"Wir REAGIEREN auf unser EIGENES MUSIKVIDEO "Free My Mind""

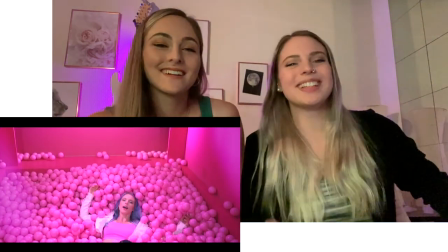12:29 Sorry, lass deine Hände auf deine Bälle wieder sitzen. Ah ja, und die Bälle, das ist sehr weit hergeholt.
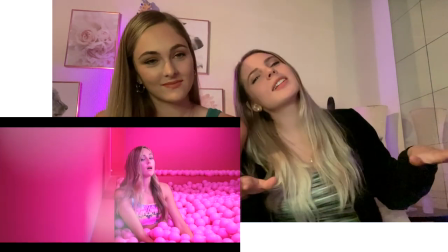12:37 Aber ich habe mir so vorgestellt, ich bin in meinen Gedanken am Schwimmen und ich bin fast eingesperrt in meinen Gedanken. Und es sind so viele Gedanken in meinem Kopf. Sie ertrinkt fast in eigenen Gedanken. Und das sollen die Bälle darstellen.
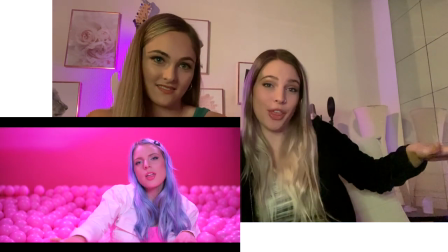12:48 So, I'm trying to say, I got a weird head from my own thoughts. Und ich mache es so, weil das sind alle meine Gedanken.
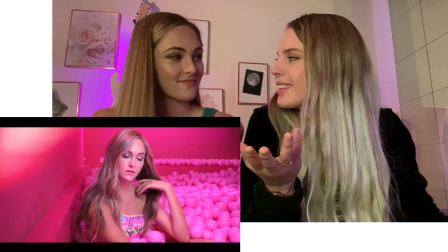12:52 Und dann bin ich sehr weit hergeholt. aber man versteht es schon das ist deine Meinung so denkt sie die ganze Zeit wenn sie ein Musikvideo kreiert dann denkt sie immer so das ist so krass ich finde das so geil ich denke nie so weit die Bälle sind zu machen ok ja ok doch jetzt klingt es so richtig so schön nein aber du bist ein Artist
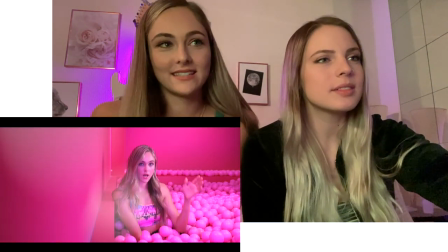13:20 und dann Und bei mir hat es keinen deep meaning, it's just posing around.
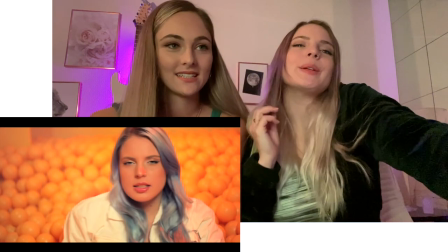13:26 Feeling yourself and feeling you. Es muss auch im Musikvideomama sein.
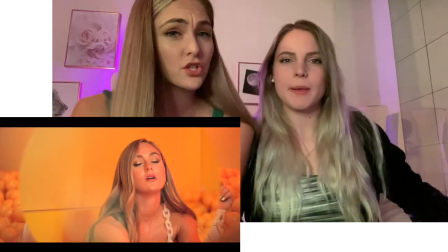13:32 Musikvideos macht man... Man nennt das übrigens für die, die es nicht kennen, Beauty Shots. Beauty Shots sind einfach so diese... Wie man so reinblendet. Genau, einfach posing. Da gibt es noch diesen Übergang, auf dem habe ich Freude.
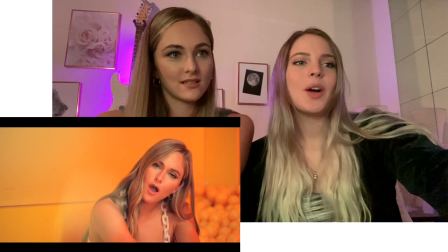13:48 Und zwar der Ball wird zur Transition und dann kommen ganz viele Negativ-Inward-Shots, die dann so ein wenig das Tempo noch ein wenig mehr unterstreiken und danach im Pre-Chorus kommt wieder ein langer Shot,
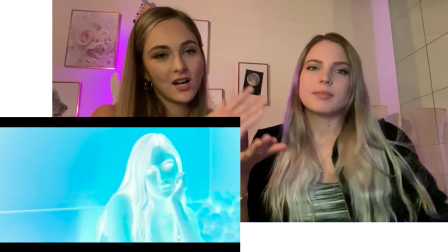14:05 das heißt es ist Kontrast. Das ist ja ganz viel Action und dann wieder weniger Schnitte, weniger Cuts.
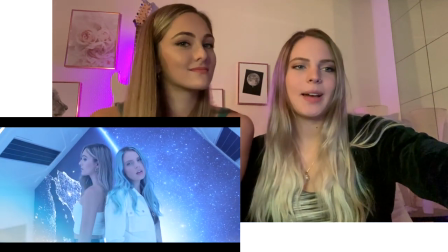14:12 Kontrast, Great Focus, hab ich gelernt. Bei einem YouTube-Channel. Cool Okay
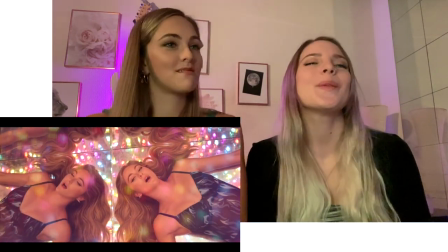14:22 Das ist so hübsch auf dieser Aufnahme Wenn ihr das mal so Aber du auch Weißt du, wie lange ich gesucht habe, dass ich einen Shot gefunden habe?
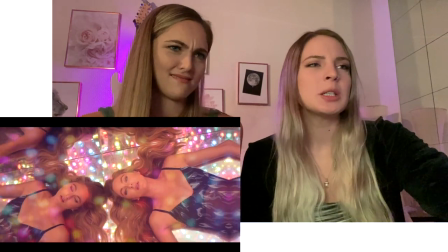14:31 Echt? Bei dir war so, oh mein Gott, jeder Shot passt so schön Ich war so, Doppelkinn Nein Nein,
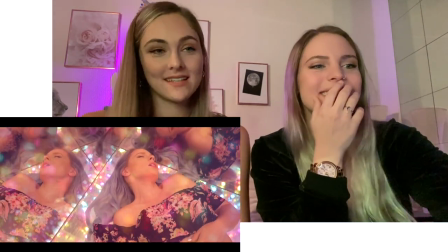14:38 das ist okay Aber normalerweise ist sie eher photogener
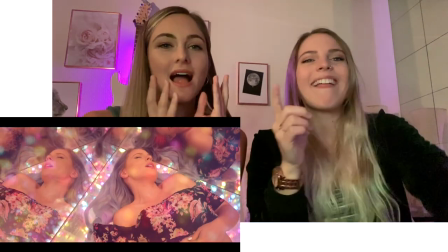14:44 Also hat immer so ein Modelface Modelface, egal was sie sagen. Und wenn ich singe, dann so...
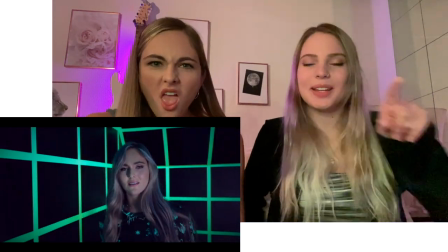14:49 Ja, bei den Screenshots.
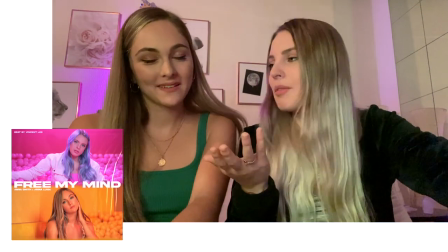14:51 Wir haben Screenshots gesucht für das Coverbild, weil wir hatten keine Zeit gehabt in einer halben Stunde Drehzeit vor Ort, um noch Coverbilder schütteln. Genau. Das Ding ist, ich kann euch den Modelblick beibringen und ich mache auch nur das. Der Modelblick ist das eine, aber während dem Blicken... Ja, aber ich mache... Das Ding ist, es ist wirklich cheap, ich mache bei jedem Bild fast... Cheap? Nein, ich mache bei jedem Bild auch die gleiche Pose im Gesicht. Das ist traurig, aber das kann ich, aber sonst kann ich keine andere Expression. Und zwar, wir machen einen Schlafzimmerblick, also wie so, ihr blinzt, macht so die Augen auf. Ja, mach auch! Okay, mit den Lippen, ihr beißt auf die Beißerchen. Ihr beißt die Zähne zusammen. Danke. Und pustet ganz wenig Luft durch die Lippen durch. Das ist nur ganz wenig Luft hier durchkommt, damit man vielleicht ein wenig die Zähne sieht. Und dann macht ihr so einen Blick, wo ihr in die Kamera schaut und ihr wollt etwas aus der Kamera zu euch ziehen. Sondern wenn ich flirte, ich so... Boah, das ist richtig großartig für mich. Das ist wie Fotopressing. Nein, man muss nicht die Lippen nach vorne schütteln, sondern einfach nur entspannen. Die Lippen sind mega entspannt. Okay, vielleicht funktioniert es bei jedem anderen. Ja, aber das ist ja nicht beim Singen. Doch, ich mach mir den Blick genau, dass ich will. Etwas bei der Kamera zu mir ziehen. Und dann hab ich so einen panzenden Blick zur Kamera. Aber während du singst. Und dann singe ich. Ah, okay. Ja, jedenfalls. Vielleicht hilft sie. Ich mach nur das. Okay. Bei mir hat's nicht funktioniert. Aber trotzdem gut. Wie im Ding jetzt funktioniert, wie im Aurelius. Ja! Yes! Ja? Ja? Ja? Ja? Ja. Okay. Hier ist so... Ich hab so Freude an diesem Raum, der ist so schön.
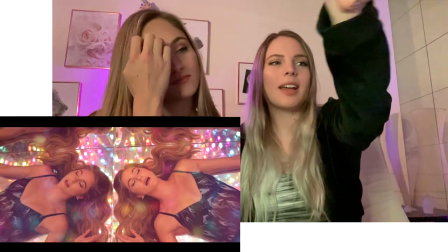16:45 Und hier hat so noch ein Layer mit Glitzer, der oben drüber geht. Nimm den mal weg.
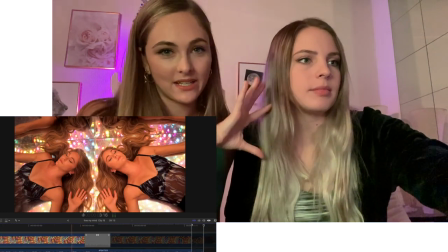16:50 Okay. Sie kann euch mal zeigen, wie es aussieht ohne die... Er ist ohne nix. Genau.
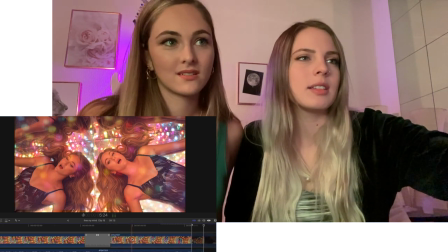16:57 Und Colibrating. Ist ein wenig schon drauf. Aber so.
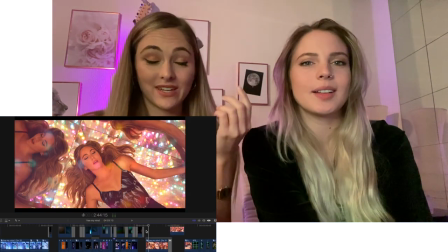17:02 Ihr könnt ja diesen Glitzer sehen und dann könnt ihr dieses Glitzer-Light auch hören.
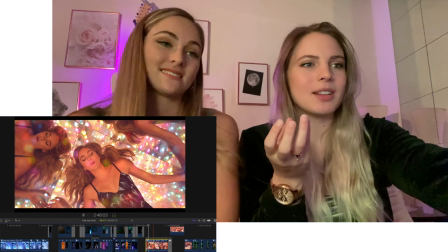17:08 Und dann haben wir es halt noch ein wenig verstärkt, diesen Effekt mit diesen Layers mit Glitzer und Color Grading.
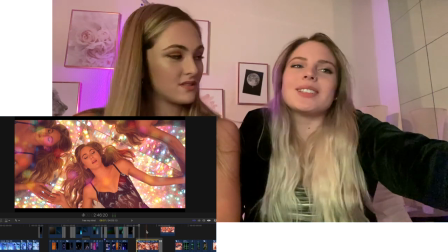17:14 Aber es war ein mega Zufall und es ist so cool, wie sich so Sachen zusammenfügen und es ist das, macht einen so glücklich.
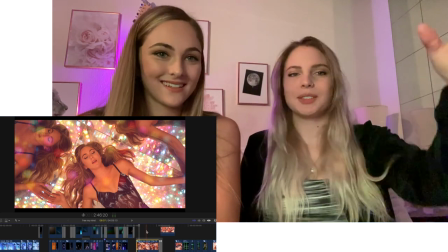17:21 Ja. Für das lebe ich, dass so Sachen, dass ich so, yes! Du kannst jetzt zusammenkommen. Es verschmelzt richtig. Und Lyrical hat bei mir keine... It's okay not to be okay, then. Ja. Aber du liegst halt am Boden und ist okay, wenn man mal am Boden ist. Ja, voll. Ja, okay, wenn du mal quasi am Boden bist vor Verzweiflung. Ist okay, gibt's. It's okay. Aber du kannst das Farclay machen, so.
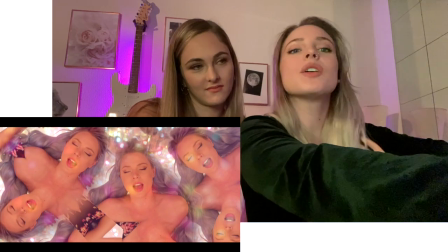17:52 Und dann haben wir hier die Voices. what they say and the voices und genau bei voices will be gone gehen die voices weg.
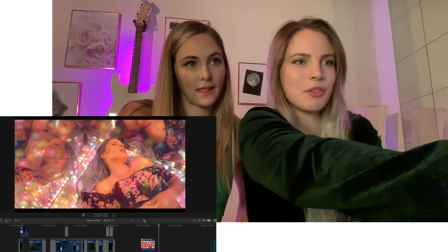18:01 Hier seht ihr die voices und die voices will be gone und dann sind sie weg. Das sind die Stimmen in deinem eigenen Kopf. Und dann...
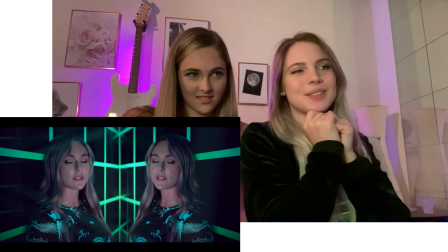18:15 Das ist so schön. Hier, wieso hat es hier zwei Arenas? Quizfrage. Also die Lyrics sind, I will always be the one that stands back up and wins the fight. Und es ist ja eigentlich the fight gegen meine Zweifel, gegen die negativen Gedanken. Ja, eigentlich gegen mich selbst. Und sie verschmelzen am Schluss wieder zu einem.
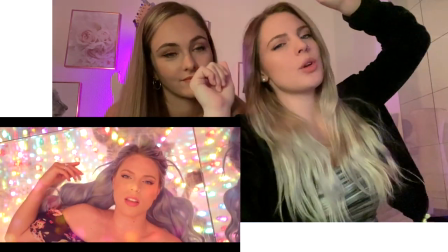18:42 Hier haben wir einen Zoom in, wo ich so am Boden liege und ich habe eigentlich keine Mimik im Shot.
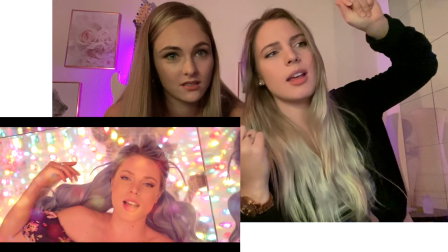18:48 Ich beweg da nur die Lippen, it's okay, not to be okay, weil ich eigentlich gefühlstot in dem Moment bin. Und auch so, es geht mir nicht gut, ich bewege mich, ich kann gerade noch singen, aber sonst geht nichts mehr.
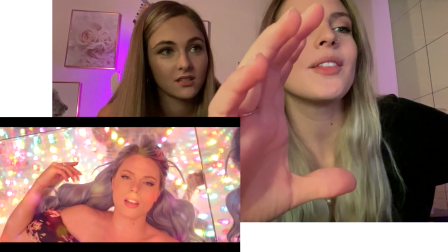19:02 Und es geht immer tiefer rein und dann geht's mit.
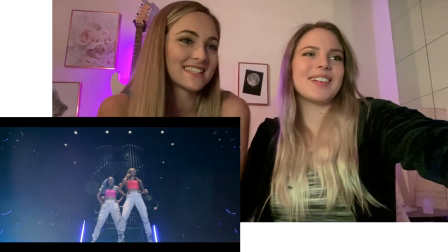19:07 Ah, so gut, das habe ich gar nicht gesehen. Das habe ich auch Lani gesehen total.
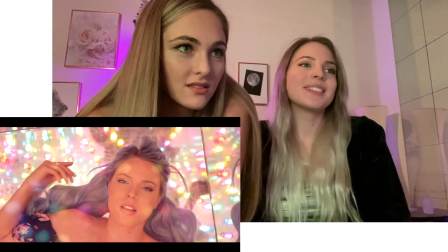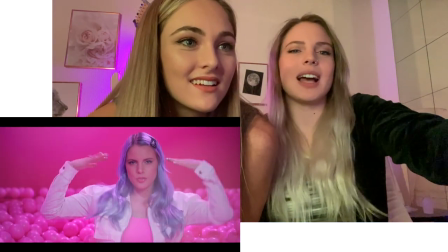19:17 Und dann ist Party und alle Locations, wo wir Spaß haben.
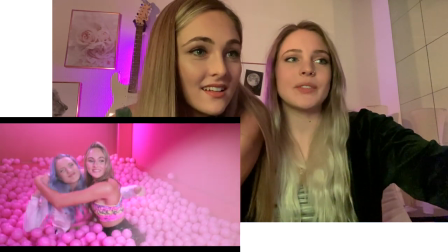19:21 Ah, was ihr auch noch sagen könnt, hier haben wir das erste Mal farbige Outfits beim ganzen an.
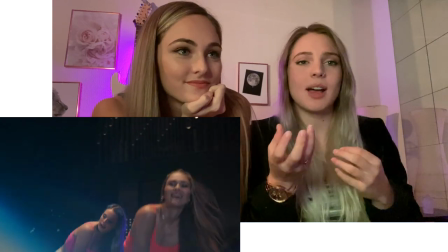19:27 Der letzte Refrain ist der farbigste, der Happy ist auch, der ist auch vom Song her, haben wir neun Refrain im letzten.
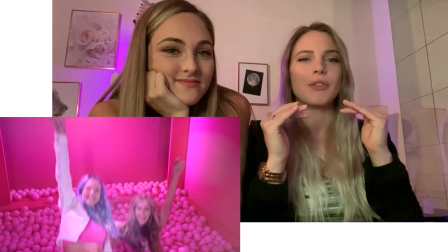19:34 Und der ist plötzlich Happy und die anderen waren auch von den Akkorden eher Mull und das ist jetzt du. Wir sind gleich eigentlich, also es soll schon ähnlich klingen, aber es ist, ich weiß nicht, ob euch du und moll was sagen, aber der Vibe ändert halt sich. Also ihr hört das ja auch, dass der Vibe ein bisschen anders ist, aber trotzdem, wie gleich. Welcome to the music theory. Wie auch immer. Ja, wir haben da entschieden im letzten Refrain andere Tops, also die schwarze und pinke Tops anzusehen.
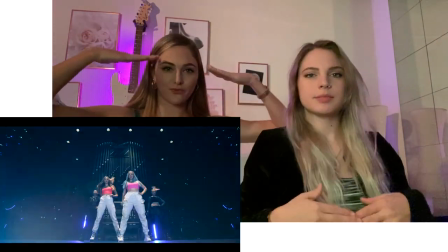20:04 Und, wir sind auf der Bühne. Free my mind, wir haben ganz bewusst, das soll quasi heißen, ich befreie meinen Kopf. Quasi, open your mind. Nein, das ist dein Kühlschrank. Doch, das ist auch quasi, das spielt Spirale.
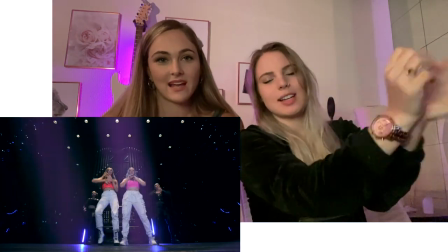20:19 Ja, und die Spirale, aber auch so die Handschellen so befreien. Ah ja, voll, das stimmt. Und es auch ein bisschen, es dreht sich eigentlich alles. Also wenn es einem nicht so gut geht, dann dreht sich doch alles im Kopf und so.
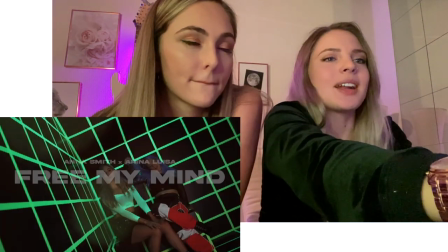20:32 Am Schluss kommen wir nochmals alle Locationsquads zeigen und dann der Titel. Ja, hier.
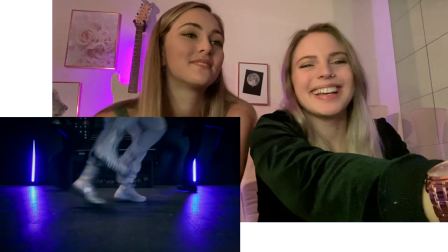20:38 Das ist mein... Schampel, ich liebe diese Dinge. Die Süßen. Rallendin war nicht mehr siehst einfach.
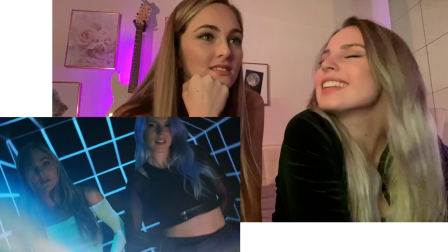20:46 Oh Gott, die Lederchen krass.